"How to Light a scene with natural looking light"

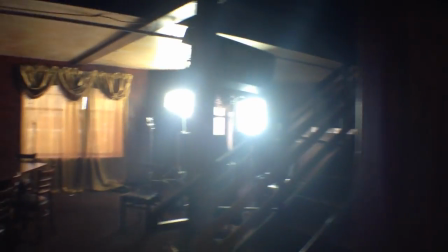But that's where we are for now. That's how you light a gangster cartel table.
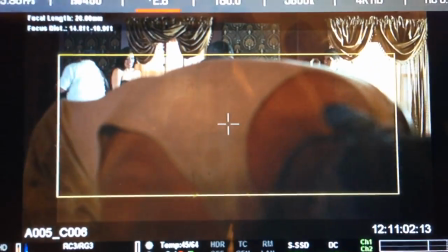Okay, folks, so here I'm going to try and just show you, get a basic idea of what we've got.
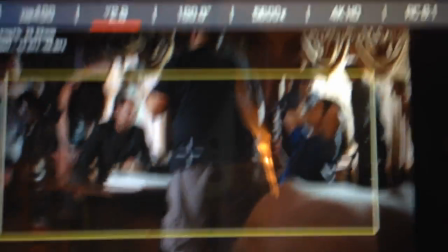What we ended up doing, once they all got in there, is Oscar here.
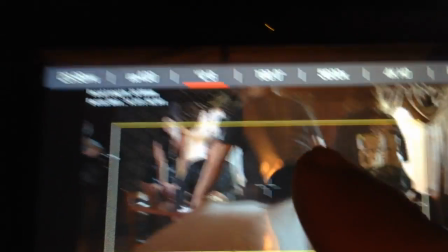He's the guy in blue. He was too dark, so we ended up putting this.
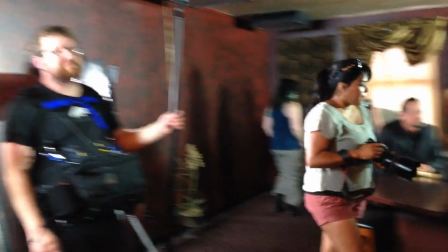Where is it? It's behind the sound guy. this LED behind him being a special just so we could kind of make sure we have
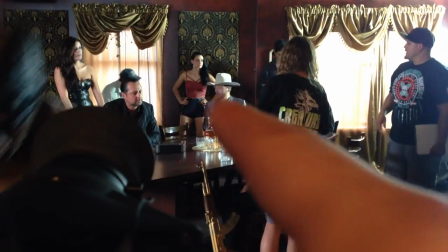showcasing his face and then you can see on the cowboy back here I pushed our
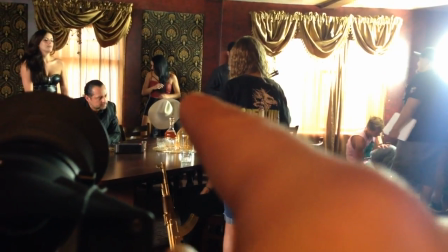one of our flow boxes in so we had some nice highlight on his face there and then we had to be careful this guy was stacking up against this guy
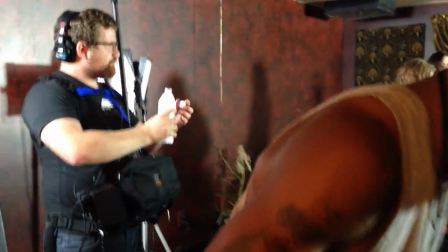so he keeps hiding his light and then we also made sure that this second or the first F&V LED we had was
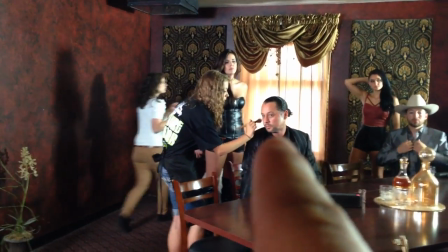given this guy who's kind of our main guy some nice feel on his face there too.
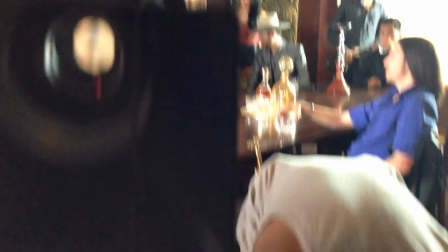But let me see if I can give us an idea of what we got.
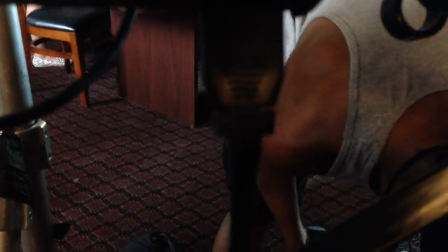And the iPhone won't give it justice but the move went something like this.
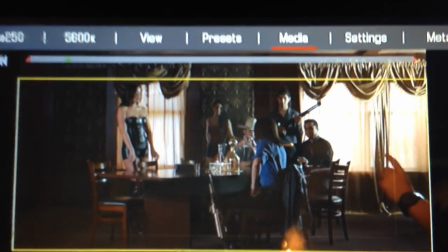So moving, let's see, four of the lights forward.
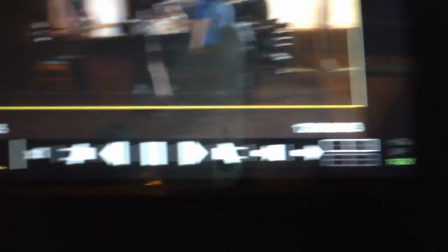Oops. Scooting ahead. Okay, so there we go.
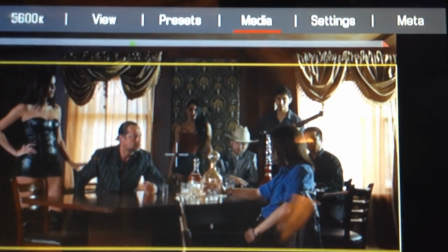So as we push in.
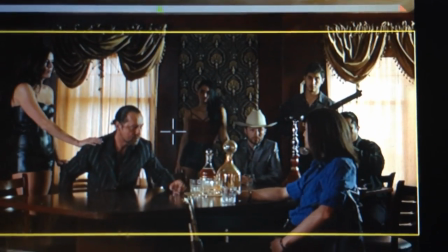No, no, sorry, I'm talking to myself. Yes, sir.
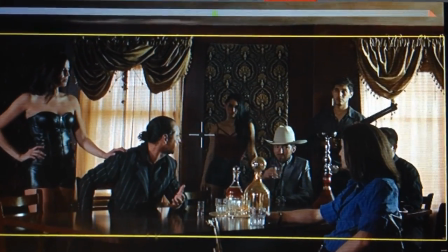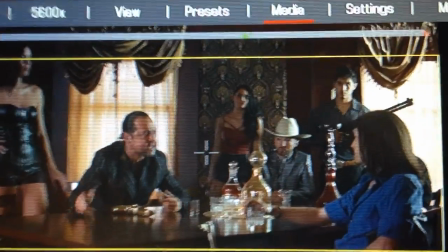Oh, did I give? Yeah, you did. I gave you the wrong side. I apologize.
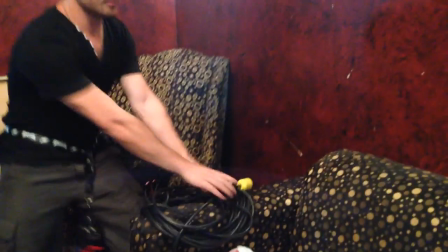Look, they fixed that cable for me and I gave them the wrong side, so now we have two males. There you go.
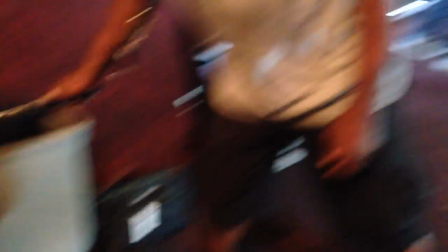Good job, anyway. The other one's in there. Sorry, guys. But, really quick.
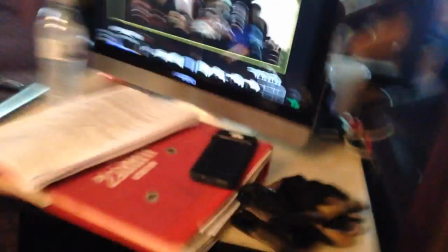Sorry, I didn't mean to hit your fingers. Okay. That's basically what it's looking like.
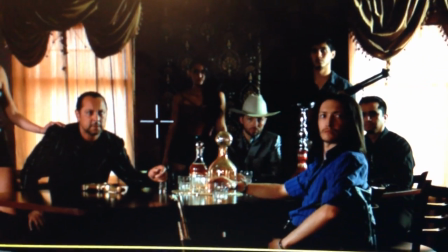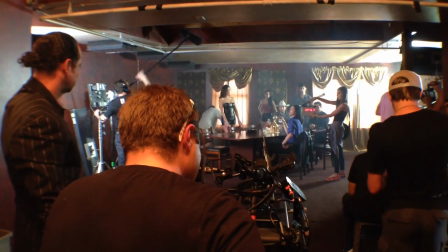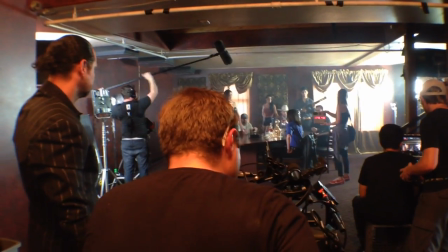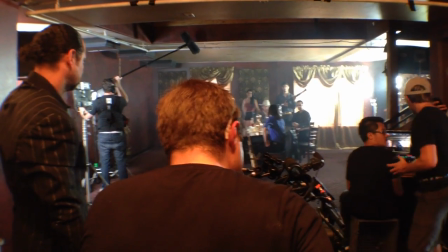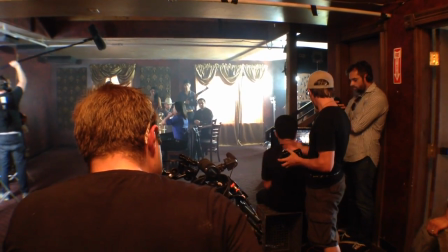The last thing. I got it. Thank you. And...
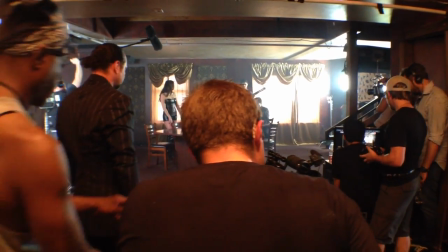Extra.
Eso, cabrón. Uh... Ha!
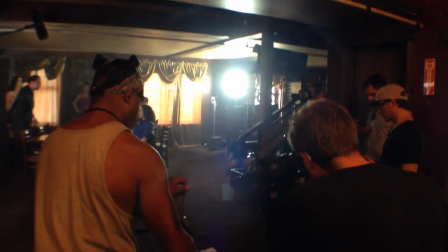Ha! Ha! Ha! Ha! Ha! Ha!
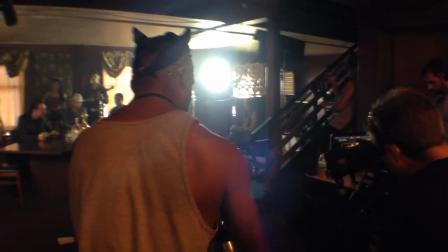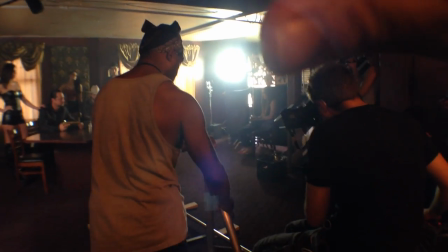If you're so angry, you can't kill me.
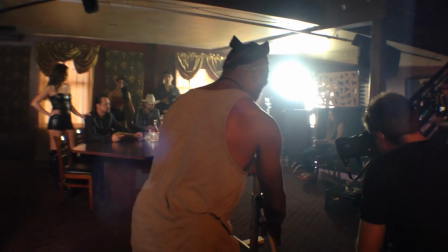But what I promise you, Joyce, is that I'm going to complete my promises.
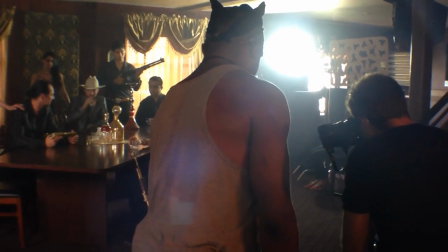Patience!
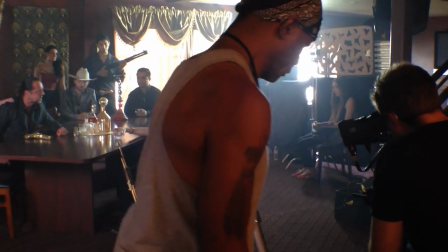Fuck patience! There are pigs! We need to be a sliver! And I'll make it down to paciencia!
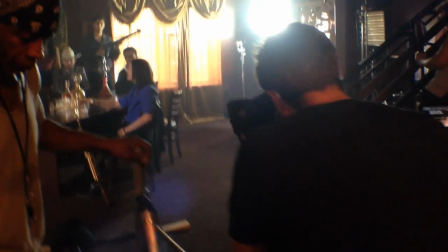Joyce, I want to find my machines. Be very bleak when they arrive.
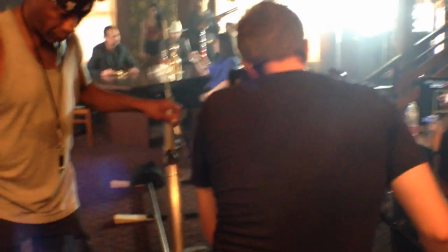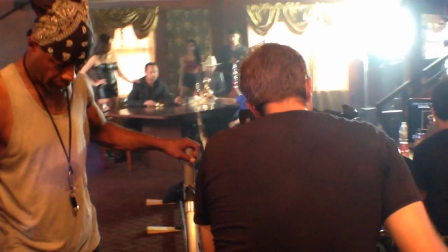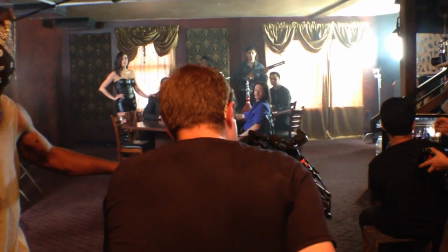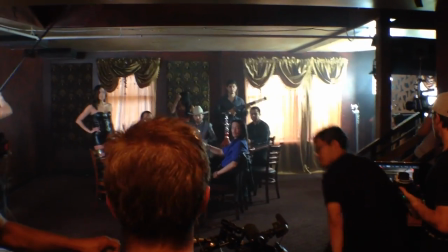Alright, let's move on.
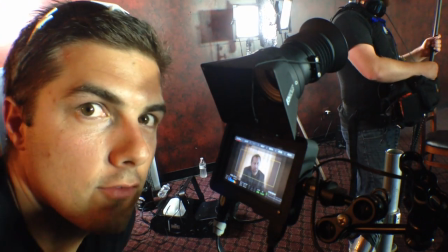Okay guys, so now we've pushed on to our singles coverage and the only thing I adjusted light-wise
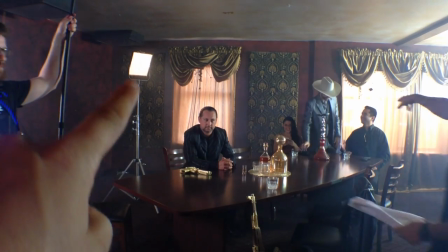is I took this colored LED and I brought it in just so we had some color on the back of his head
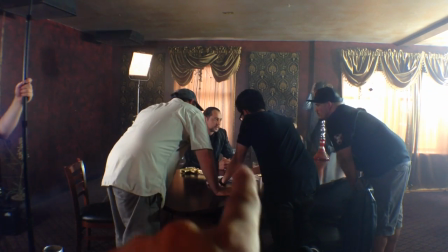and then made sure that he was getting a nice highlight on this side.
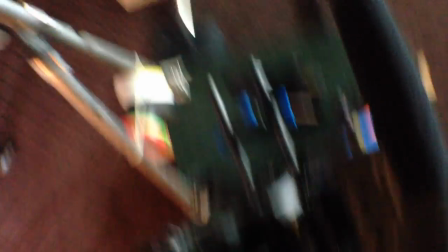We changed to the 85 on the camera.
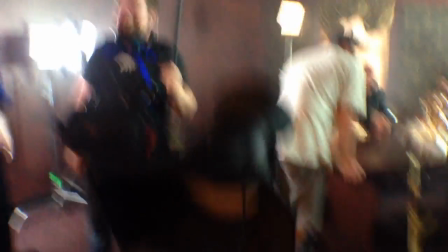I don't know if you can see it very well. But I can go down to a 1-2 on that.
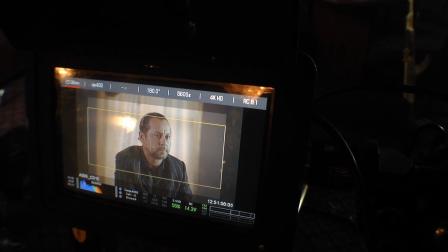So you kind of see what it's looking like. It's hard to see on the phone, but there you go. So single on him as you go through it. okay so now we've turned around and we're getting the reverse Dan Trader is going to come walking down the hallway with two robots it's going to be awesome and the lighting setup
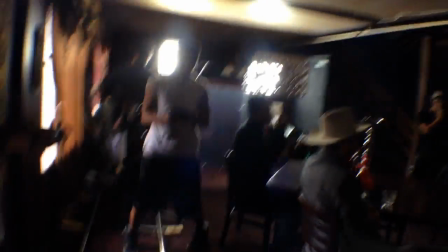hasn't changed much except that we've just tweaked a couple little things so now we're on the back side of all these
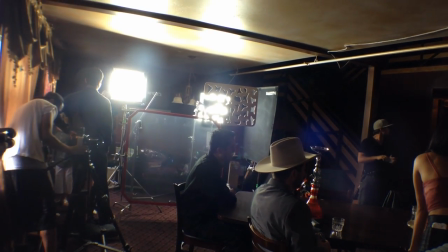people the two flow lights are still the same I've just put this
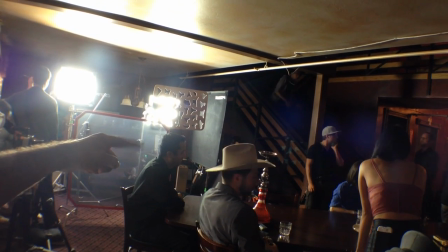double net in front of it to take the light off this guy that's too hot because we slide all the way down there with the dolly.
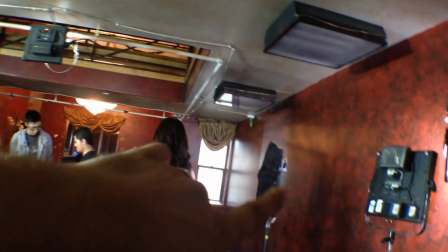I turned our LEDs around. We still had this one on Oscar.
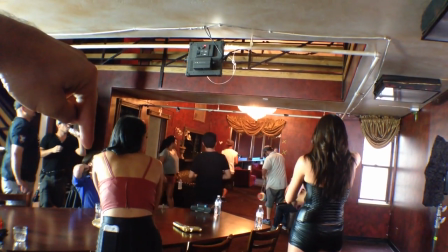He's this guy because we were just doing a tight pickup of him.
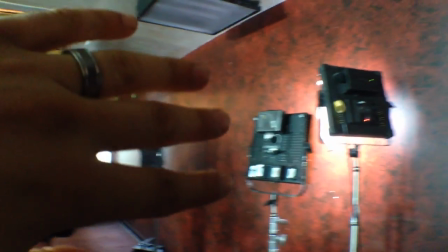And then this light I just turned against the wall to kind of give some ambient bounce off on the girls backs as we come across them.
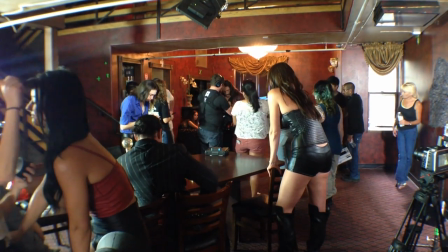So my phone died just a second ago but basically open that window up a little bit so we got some light on our girls in the back and then I can't remember if I mentioned
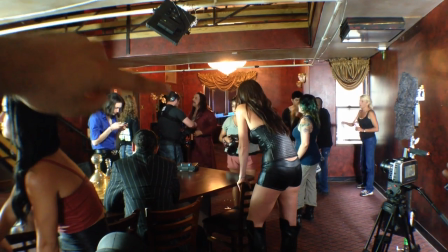but we just dialed in that FMV from Mr. Trejo when he steps up for his hero shot right
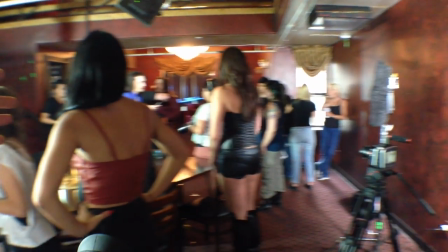there and that's basically all we did for this setup is leave it the same we're
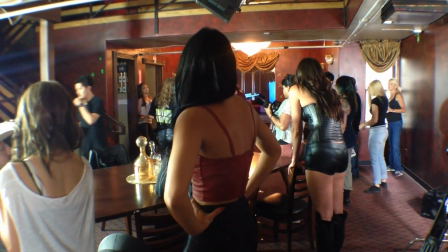on a wide shot we're gonna bounce back and forth and robots
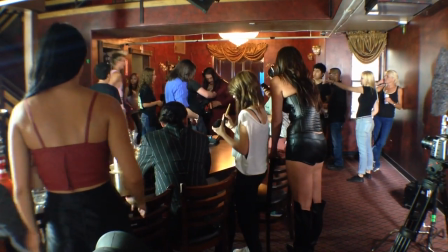gonna come in it's gonna be awesome so the funny thing is that sometimes you get really creative about how you're going to do a turn around. But if you can keep it as simple as possible and leave things where they are, then you can be quicker. But it's got to look right, it's got to match. And that's where a meter actually comes in handy. You know, visually, nowadays we do things all visually. What you see is what you get. But sometimes I carry a light meter and I'll meter people's faces. So on the one direction, it was a certain stop on the actor and we turn around and we'll to make sure I'm still matching that same exposure. Not doing that today.
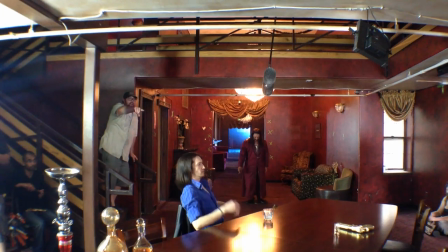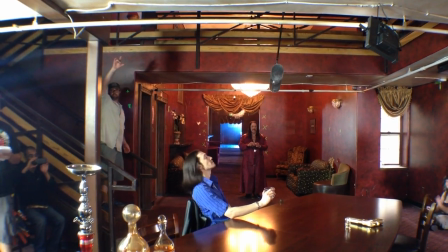Do it. Lolly set. And action.
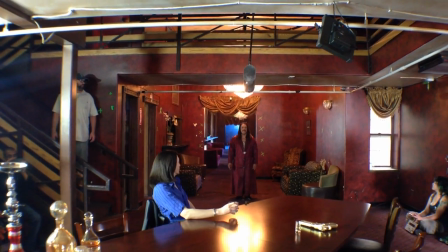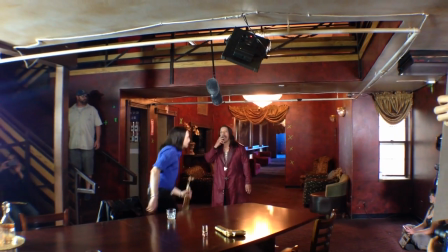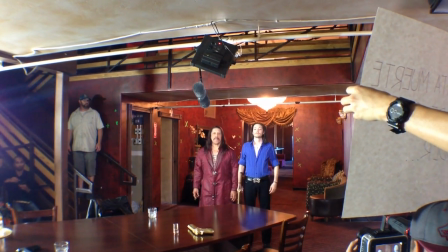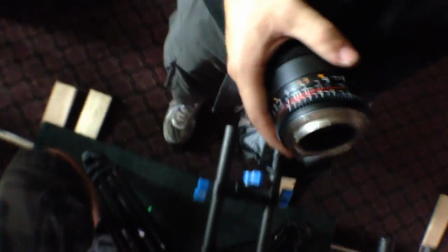So what Nick is doing is swapping out our lens for the 85, because now what we've done is we cleared out that last take. You can see we cleared out the table because we want to be in front of all the people so we can have this hero shot of all these droids walking up with Danny Treo,
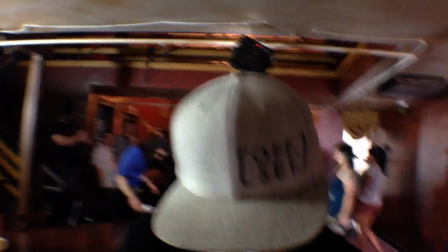because there are going to be these robots next to him. And my phone's going to die any second, But you can see over there we put all these tracking markers.
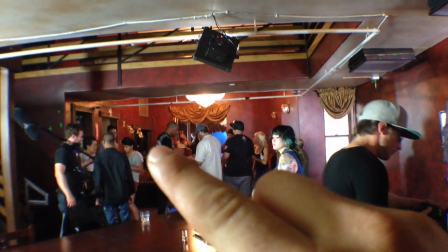Let's see where are they. They're over here somewhere. Little green Xs. They're going to be paying to clean up in post.
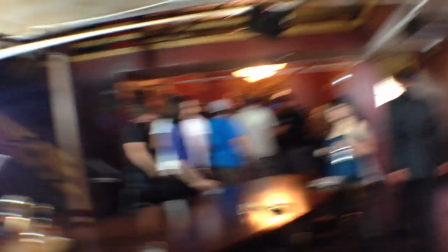But they're good to have because then we can track what the camera's doing in 3D space. You don't necessarily need them 100%. There's a lot of things in here to track.
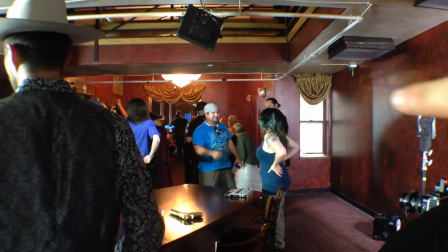But they definitely make it easier to specifically pinpoint surfaces and walls that will tell the camera what's happening to the real camera,
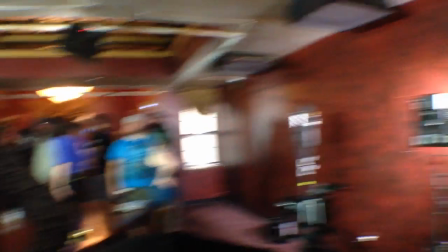this camera, in 3D space. So there you go. Now we're just going to punch in tighter on an 85. So before it was a wide, tighter, super tight now on Mr. Trejo, so it's a zero shot. And oh, camera needs a new battery.